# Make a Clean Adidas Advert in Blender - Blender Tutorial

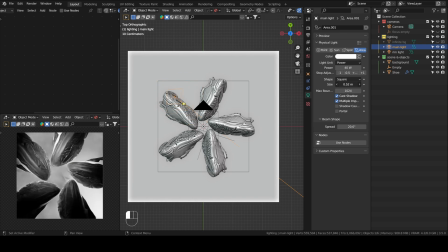Let's change the size, maybe, let's see,
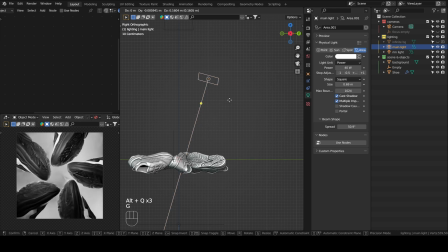I want to do this, yeah, maybe move it up a little bit, yeah. So the goal here is to have some light here, but then I want this part to be a little darker.
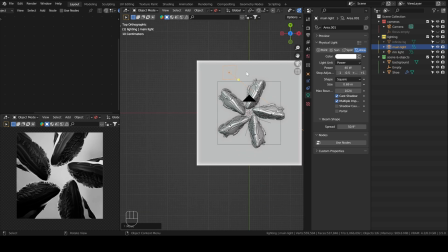So maybe I can move it even further, yeah, something like this. So as you see here, this part is well lit,
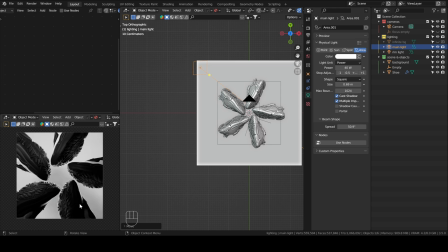and this part is left a little black on purpose to make the composition a little more dynamic.
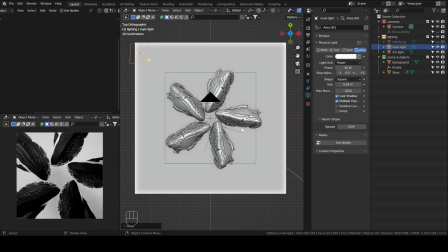I don't want it to be flat. What's left here, we can also add the Adidas logo, images,
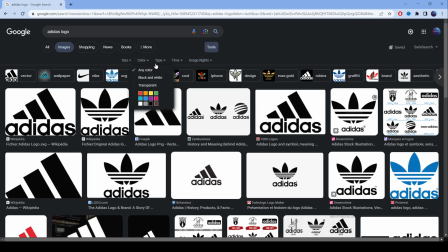tools, color, transparent.
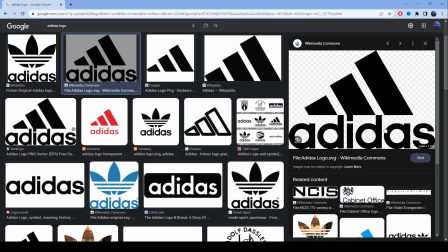And yeah, you can pick this one. usually when it's from wikimedia the quality is really good so yeah right click and then
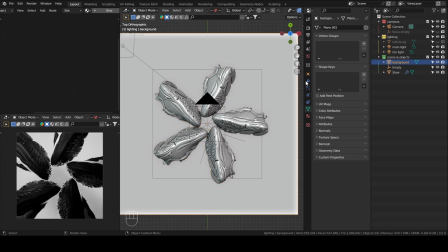save as so we have two choices here we can either have um we can choose a black or a white background i tried both and i i think i chose uh the black one because it's
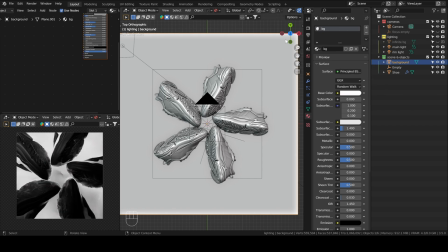it looked better so with the white one we can yeah by the way we can we can also add
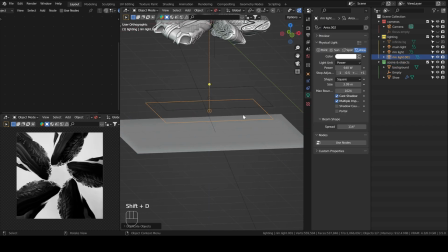uh yeah okay shift d to duplicate and then z to move it down rx 180 we can yeah you see we can try we can choose to light the background if we want but it's a it's a personal choice
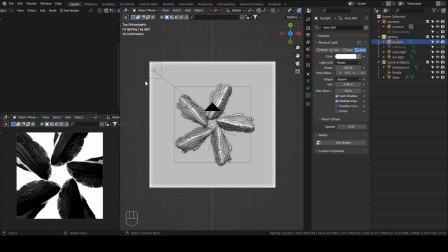yeah let's leave it this way and then to add uh the logo in my example i did it in after effects but you can you can do it for the animation I did in After Effects, but you can do it in Blender directly if you want
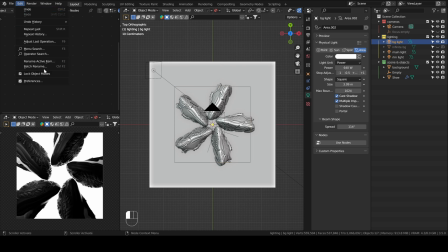So the way you do that is by having you need to have images as planes activate enabled
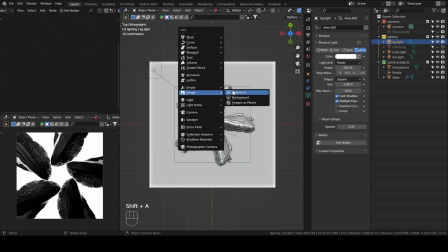import images as planes then shift a Image images planes and here you will look for your
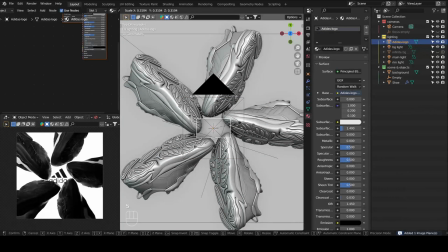Logo Okay, this is too big we'll scale it down a little bit Yeah, it's in the right spot.
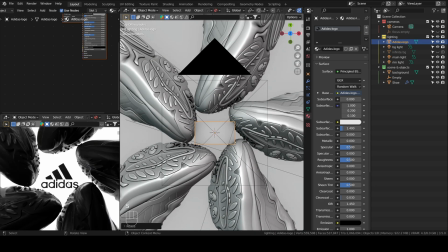Okay, we'll zoom in just to center it,
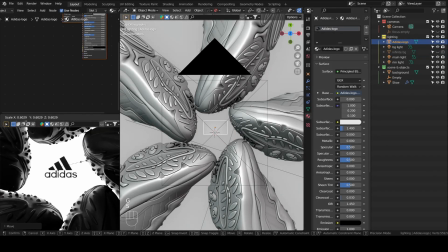scale.
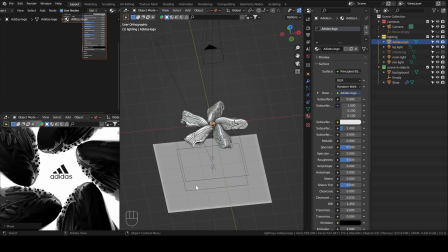Yeah, I didn't, as you can see there, even if we turn the light off, I think it will be better.
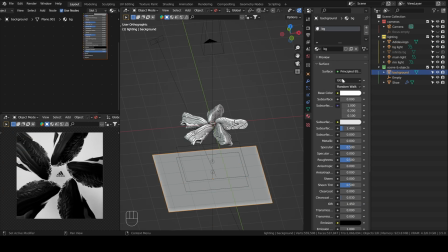But still, yeah, I think I like the black one better. So we'll switch the color of our background to black, right?
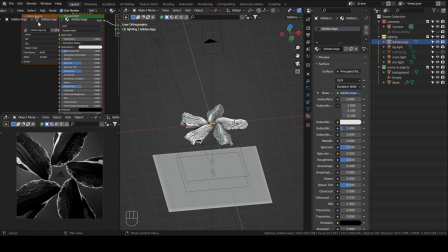And then we will go to our logo, and then we'll add an invert node so that we change the color now it's somewhat white
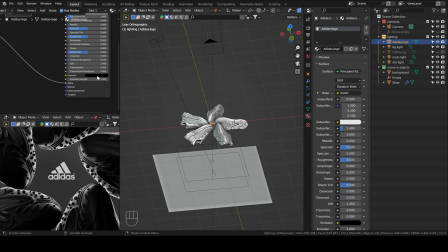and to make it pop a little more we can even turn on the emission now
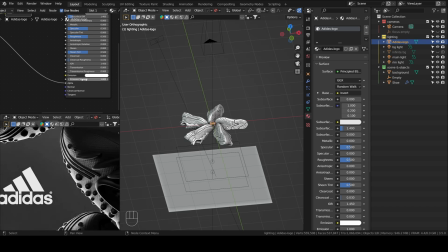it looks better we can like we can even change the strength so
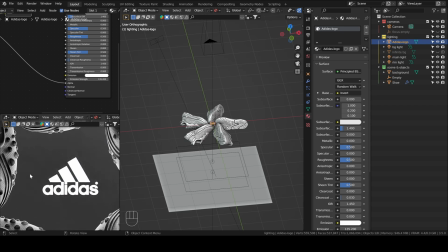you can see it affects it has this cool effect around the shoe but yeah you don't have to, you can just keep it to something low like a 2. Yeah, I think this looks good.
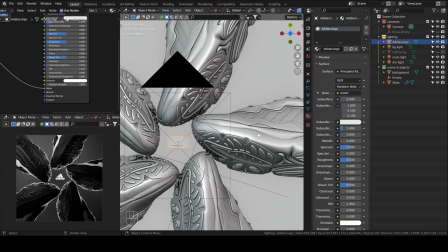Actually, I'll move this again. Maybe even more. Yeah, this is better. I don't want them to be touching.
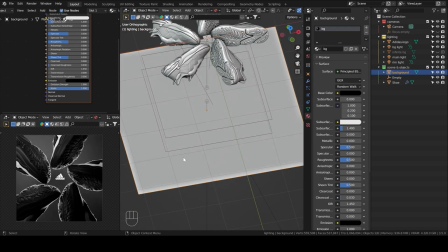As for the backdrop, if we want to be completely black, because you can see the light in the scene is bouncing off our background.
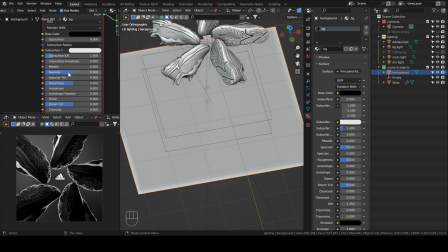So if we want it to be pitch black, you can you just have to turn the specular to zero so it looks this way
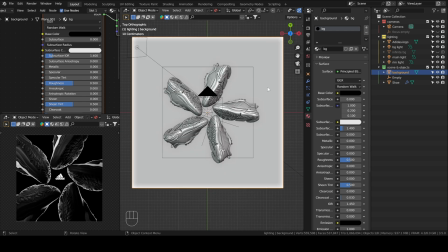makes the logo stand out a little more okay if now we move on to the animation it's it is easier spot
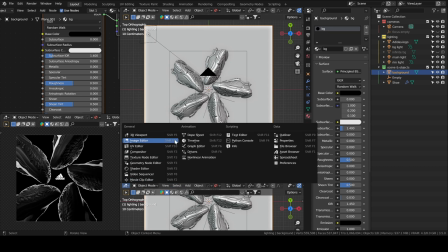actually so we'll switch this to timeline and
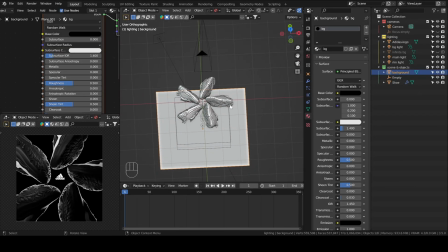then for the animation it's just three components there is the camera movement so I started by,
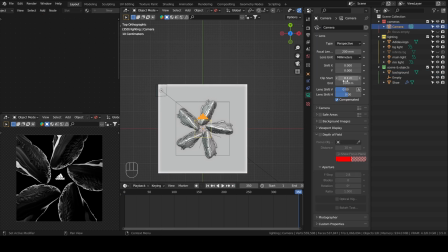let's actually start by, yeah, so let's say I want my animation to be 10 seconds. I'll have my frame rate set to 303 and then end is going to be 300.
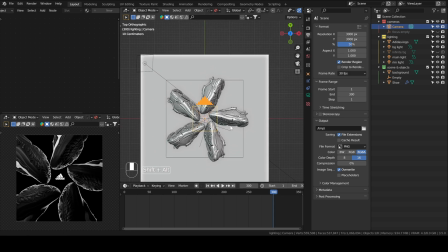So the first component I moved is the camera. Yeah, so let's let this be the end frame. and then we can press i and then add a keyframe location rotation then go back
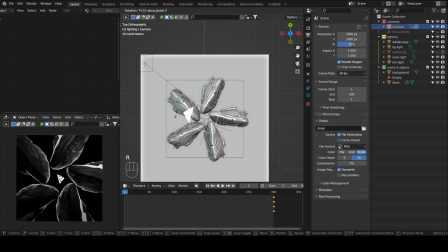then move it along the z yeah it doesn't i don't know why i pressed location rotation it should it should have been just rotation then i rotation yeah it doesn't matter um and as for the shoe so
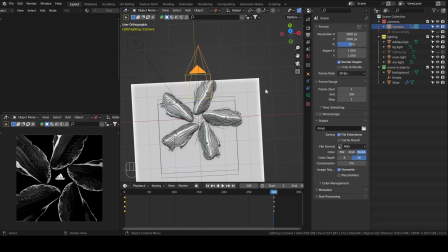the way we will animate this yeah by the way I you can also add I think it's a it's it will look good if you add depth of field so the
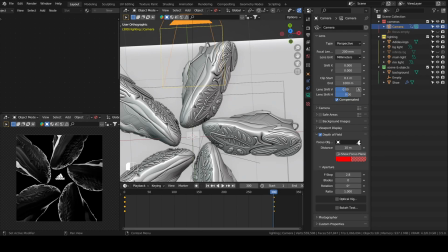focus object is going to be our logo it's gonna be in the center and then we can turn down the so if it's 0.1 will be really blurry but yeah it's really cool but it's it's very blurry I don't think this is good maybe
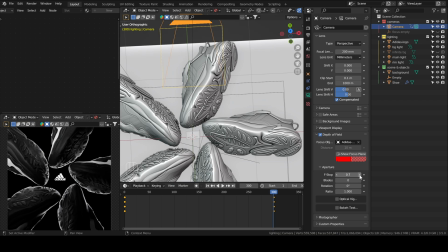set it up a little bit like 0.7 yeah this is your choice you you try different values and then you
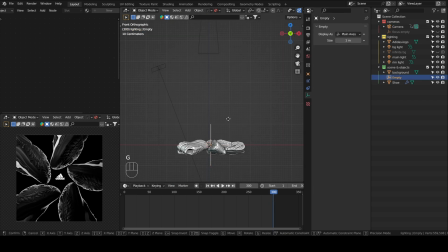see what you like best as you can see when we move the empty up along the z-axis you can see how the radial array behaves and we can leverage that to our advantage let's say I will start I will leave it here as
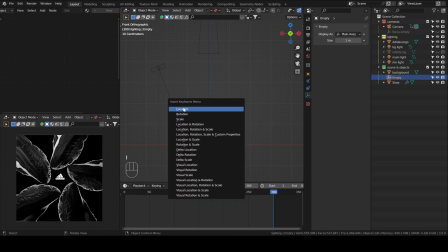the end frame then I add a let's add location and rotation now we will go back to the first frame and
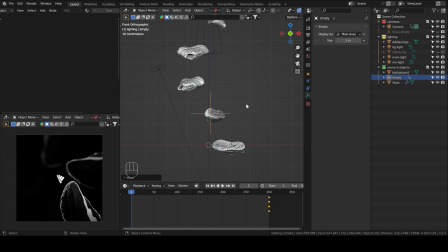then we will move it up a bit and then we will rotate along the z-axis to have a twisting effect so they will be moving it's like a little tornado shoes and then I
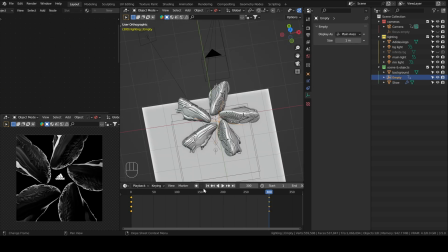location rotation I will not play the animation because it's very slow because the
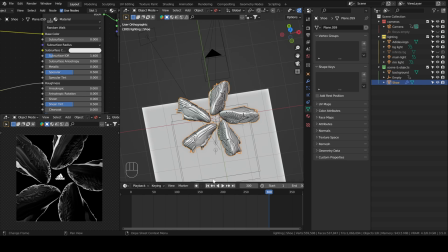the the shoe is kind of high poly so it's really slow that's why i will avoid but but the
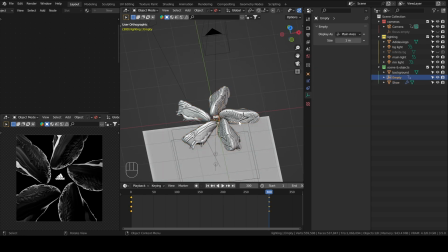animation is it's going to be very similar to what i i showed you in the beginning and i think this
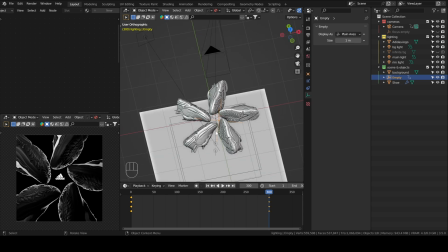is it yeah one last thing in my animation i displayed the logo in uh in post but if if you have
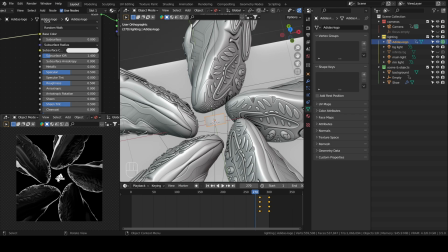it in blender and you want to animate the visibility so if you want to see it in your viewport as well you have to do the same but you need to activate this the screen we will go to the beginning of our of our frames and then we'll
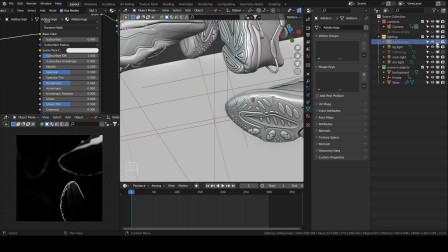turn it off in both render and viewport right and then we will press i i
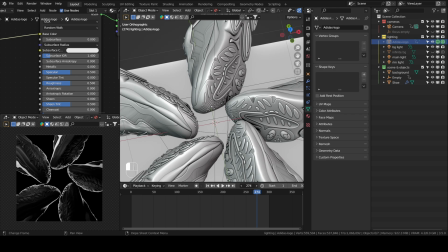then we'll go to let's say frame i don't know 2775 and then we'll turn it on. I again.
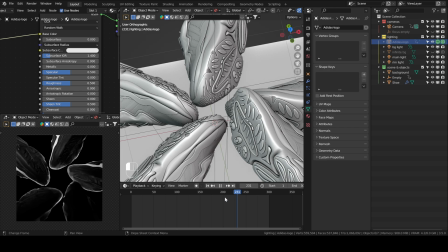So now we have the logo will not be visible in all frame from 12275, but after that it will turn on. So it will be probably linear.
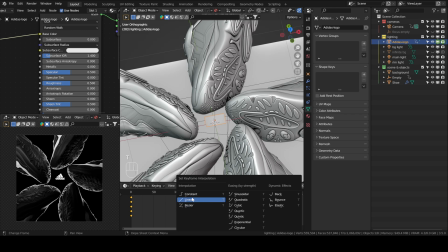I think the interpolation is going to be linear. Just to make sure you can press T. Sorry, not linear, constant I mean.